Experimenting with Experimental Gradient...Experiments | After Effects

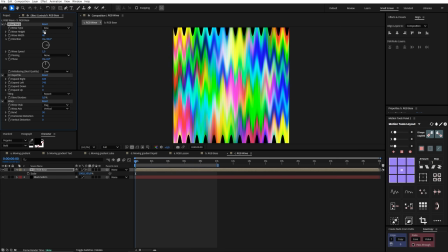12:19 So for starters, we're going to increase the wave height, and I set that around 80, and then the wave width, and I set that to around 120, and then I'm going to set this to circle. That starts to give us something a little bit more interesting. We have this almost three-dimensional feel to it.
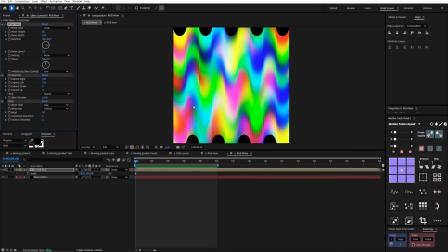12:36 Now I've set the direction to 90 degrees, so this will actually move in that direction, but for this effect we don't want this to continue moving, so I'm going to set this to 0. You can see that just remains static because we already have a lot of movement inside of our RGB base.
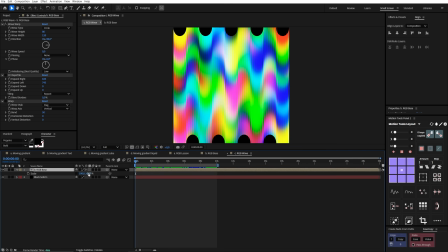12:51 Now you can also start to see why I increased the scale in the Y direction. I'm just going to increase that back up to 120 to get rid of those black edges. The next thing I'm going to do before we get to the CC Reptile is drop in a warp effect.
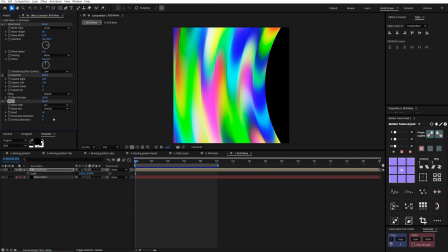13:04 So let's reset this, and I'm going to change this to vertical, and you can see that there's some interesting things happening with this warp effect. So you can play around with these. I think arch is also quite interesting. You can see when we play this we get this morphing feel, which is very nice.
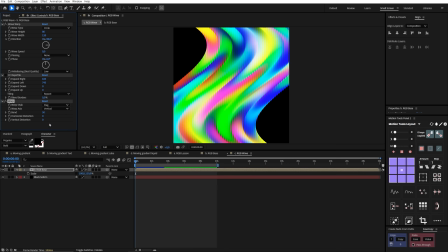13:18 But for the look we're going for, I set this to flag, and as you can see, this is what it gives us. But the problem here is that it creates these black edges, and I wanted to remove that, and that's why we have our CC Reptile. If I set this to 0 and this to 0, all I did was expand this to the right and expand it to the left.
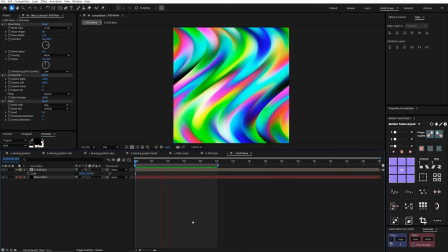13:36 And there you have it, your first post for your generative art Tumblr account.
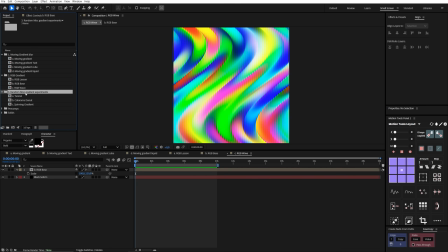13:40 Now moving on to this next folder, we're just going to look at a few random experiments that I made.
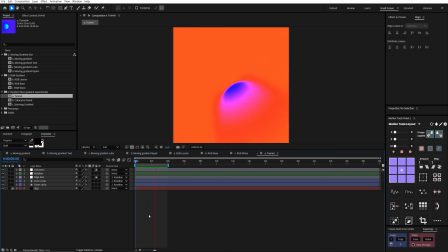13:46 So for starters, we're going to look at this tunnel. Once again, a perfect post for your generative art Tumblr account.
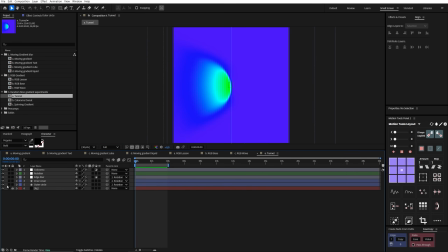13:53 But let's take a look at how I did it. So once again, we just have a black BG, which I've locked.
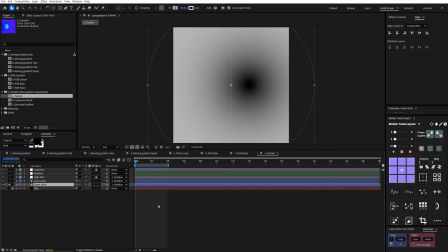13:57 Let's start soloing these layers one at a time.
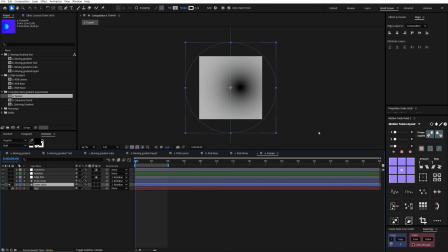14:00 As you may have noticed throughout these experiments, I always start in grayscale and then I color after, because I think you can get very interesting results that way. So here we have a circle with a radial gradient.
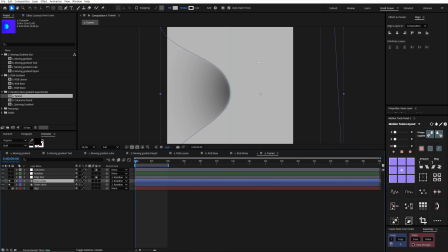14:11 Now let's turn on this inner cover, and this is very simply a shape layer made out of this gray color.
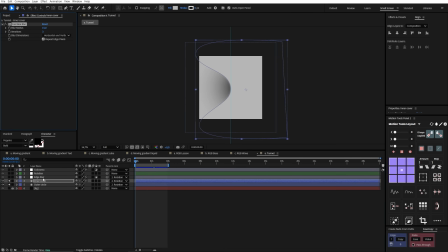14:17 What I did was add a fast box blur to slightly blur these edges. Very simple. But again, this is setting up a sort of a map for our color effects. The next thing I did here was blur out these edges, and that's just to improve the look of this map. So I'm going to turn on this adjustment layer. What I did here was create an adjustment layer with two masks, And
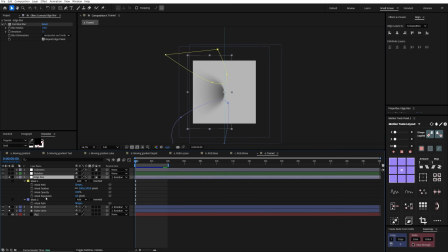14:36 if I twirl down to our masks, you can see that I've feathered both of these out so that we get this even blurring. Next thing that I did was create this rotation. So as you can see, I have a center line here, and I've set up this edge just off the center line. So if I turn on our rotation null, that is perfectly in the center.
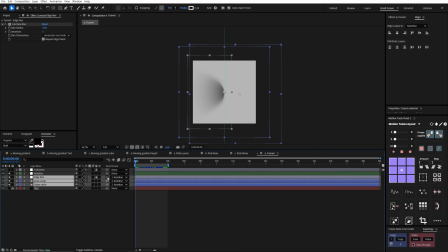14:55 So everything at the bottom here is parented to our rotation, and if I double tap E to open up our expressions, you can see that once again I'm using a time times 100 expression, and that just creates this automatic rotation. And now let's move on to our Colorama effect, and this is where the magic happens. So let's turn this on,
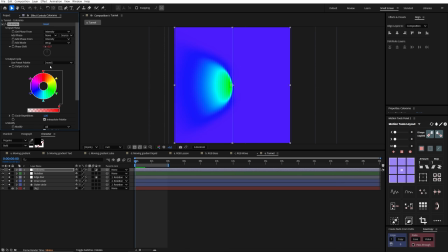15:13 and what the Colorama effect does is that it maps whatever colors you put into the output cycle onto your grayscale colors from black to white. And if I just double tap E, I've added an expression to this, time times -100, but I'm going to turn this off quickly just to show you how it works. So what I'm doing is I'm animating the phase shift here.
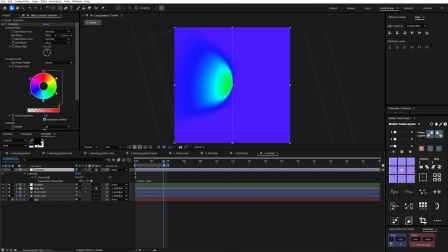15:32 So if I move forward, you can see that the color stays exactly the same because these colors are being mapped onto the grayscale here,
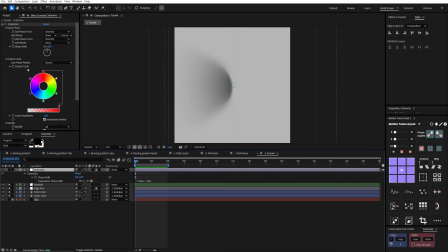15:40 and we don't have a full black or a full white, so we won't see the full spectrum of colors here.
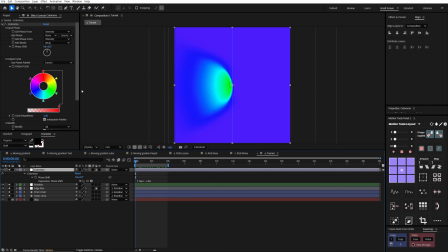15:45 So let me turn this back on. So a way to create movement in this is to animate the phase shift.
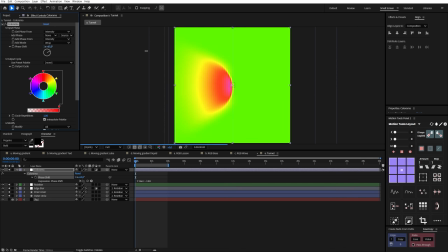15:49 So let me show you what that looks like. So you can see now why I'm going in a negative direction, because it feels more like these colors are coming out of the tunnel.
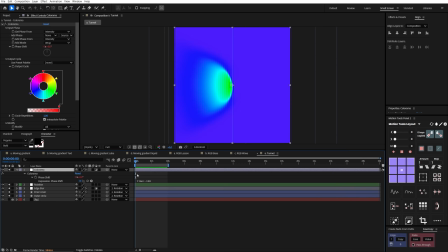15:57 So let me turn this expression back on, and that's going to constantly animate this phase shift.
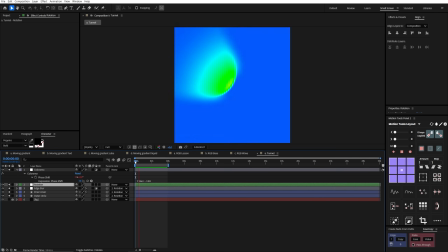16:03 And I don't think this is a finished product by any means, but certainly something to experiment with, and I think the result is pretty interesting.
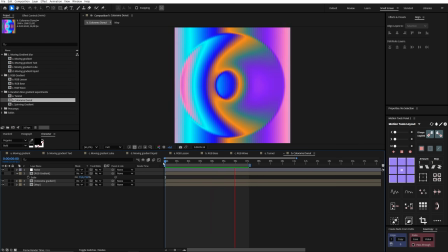16:11 Okay, let's move on to our Colorama donut. And as you can see, our Tumblr account is really growing with this one, so let's take a look at how I did it.
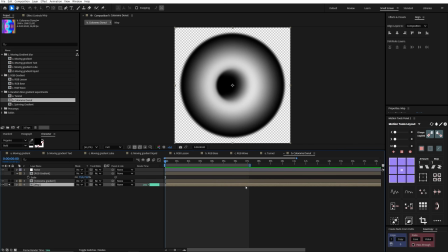16:18 So let's solo our map layer, and once again, starting in grayscale and coloring afterwards is pretty much the MO here, especially when it comes to these kinds of experiments.